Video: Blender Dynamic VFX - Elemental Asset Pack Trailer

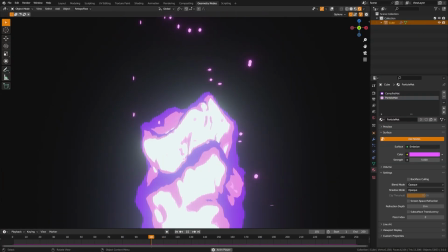0s
Visual effects play a large role in creative products, but they're time consuming, render intensive, and difficult to control.
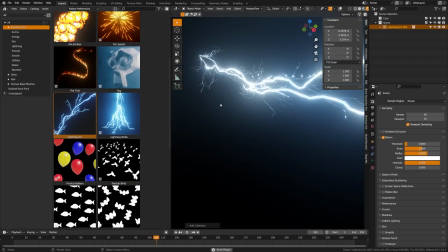5s
Dynamic Visual Effects Pack aims to solve all that. With over 25 visual effects assets, you can drag and drop into your scene with easy to use exposed controls,
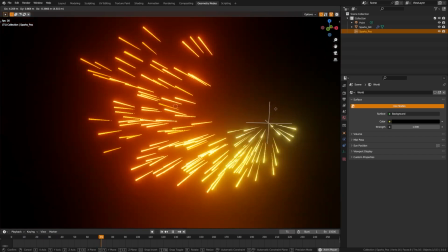13s
annotated graphs to help you learn and customize further, and the best part is nearly everything renders super fast in either Eevee or cycles.
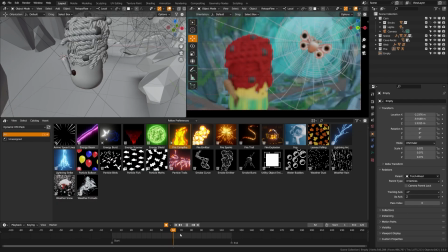20s
Let's dive in and take a look at how some of these can help save you time. Let's take a look at this character here walking through a cave with a torch.
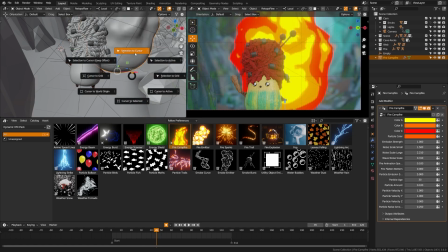27s
I want to add fire to the end of that torch, but I don't want to spend hours setting it up. So I'm just going to go ahead, drag in this campfire preset.
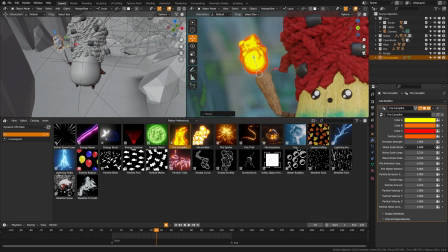33s
Then I'm just going to go ahead and adjust the noise, particles, and speed till I get something that I'm happy with here on the animation.
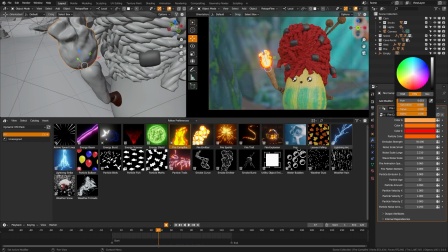40s
If I like, I can adjust the colors here to be a tad bit more warm and boost the emission strength to further light my character's face.
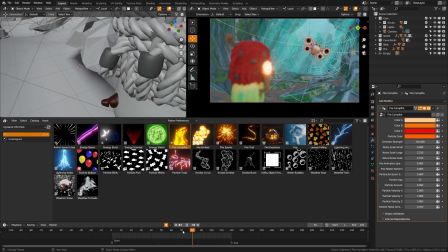47s
And just like that, we have fire in our scene in just 20 seconds. Here you can see I have a storm scene.
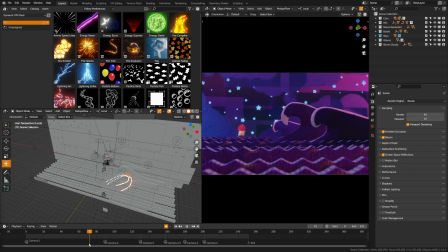53s
I've spent a lot of time animating the scene and designing the scene.
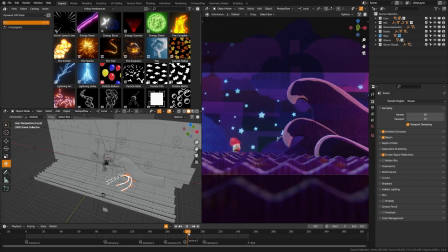56s
And now I want to add some additional layers and effects to kind of elevate it and make it look a bit more cinematic.
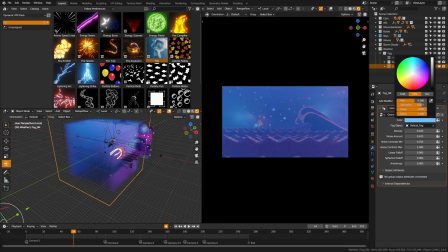63s
With the visual effects pack, that's super easy. Let me go ahead, drag in the fog effect here. I can go ahead, place this above my ocean, and using the empty controls here, I can control the scale and size.
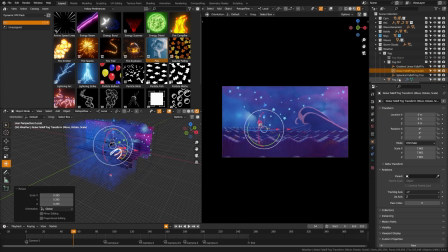74s
Then I can come over here to the exposed parameters where I can quickly change the color. And I'm going to turn on linear fall off and then use these empty controls to make it fade just a bit at the top so I get a more natural blend in my scene.
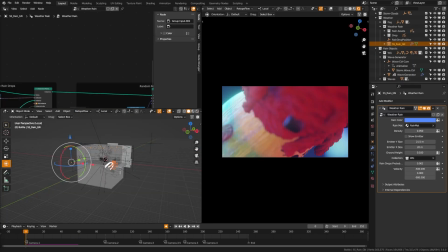87s
Next for my storm, I'd like rain. So let's go ahead, drag in some rain here. As you'd expect, I can change the emitter, the particle, and the speed and all of that.
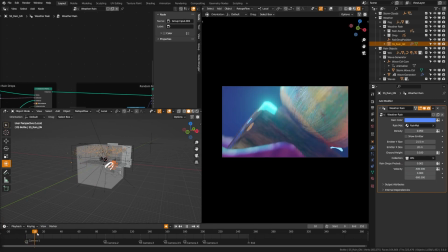94s
So I'm just going to get that placed in my scene. But what I really want this for is the fact that I can create this collection here, and I'm going to turn up splash probability here.
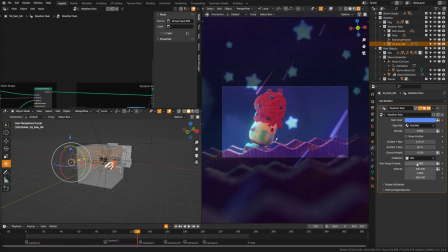102s
And now it's going to look like that rain is splashing off of my objects, just adding another layer of interaction in between my scene and the effects.
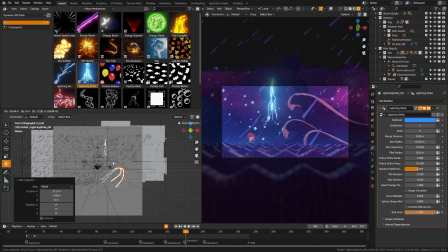110s
Lastly, every storm needs lightning. So let's go ahead, drag in one of our lightning effects here.
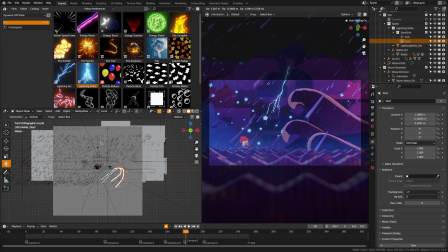115s
This is the lightning strike effect. I can use these empties just to place it in a good spot in my scene. And then I can turn on the shape visualizer here.
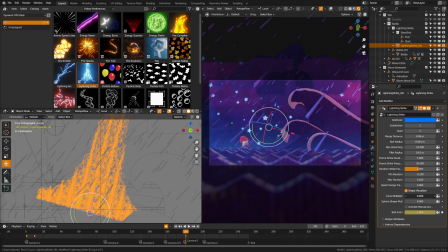122s
And using all these noise parameters, cone controls, and more, I can really kind of control and dial in the shape of my lightning strike with a lot of simplicity.
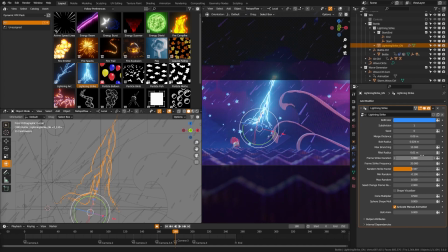130s
After that, I can turn off the visualizer and play with the parameter here. And then this way I don't need to mess with animation and it'll just automatically animate throughout the scene.
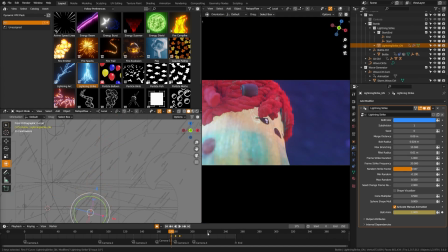139s
If I needed to strike somewhere specifically, I can also manually adjust and animate that here as well.
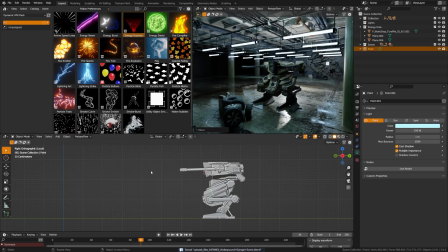144s
Let's look at how we can go ahead and spice up this mech scene here with some of our energy effects.
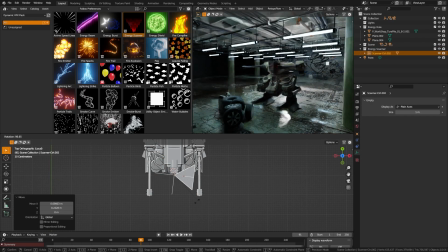149s
I'm going to go ahead and add a scanner here to the mech and have it scanning the objects in front of it. So I'm going to drag that scanner into the scene, go ahead, position this onto our mech. You can see it's already animated. We can change the color and the spread super easily there, maybe add a few more beams.
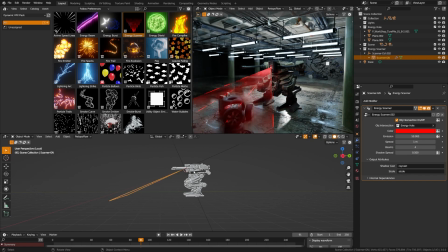165s
And then we can even add object occlusion here with some of our objects.
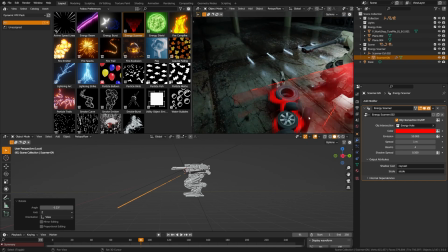169s
And by selecting this selection, I can then control the spread about how much of the scanner object these are actually blocking.
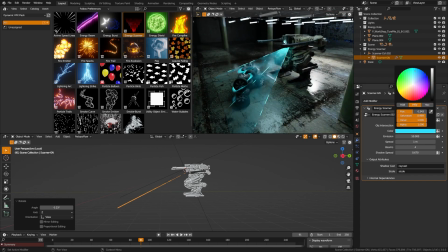176s
And that's what we're really aiming to solve with this pack, is that you can just add flare and visual effects to your scenes super quickly, just like this.
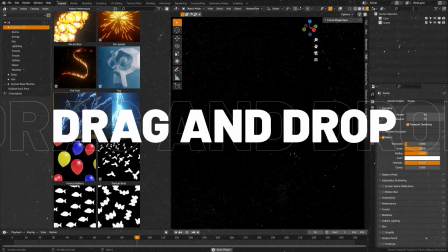183s
Now, this pack has over 25 assets currently with free updates on the way. At the start, it has fire effects, smoke effects, energy effects, and more.
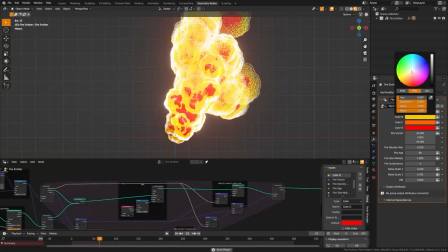192s
If you'd like to see a full overview, check out the overview video where I dive through each effect and how to use them.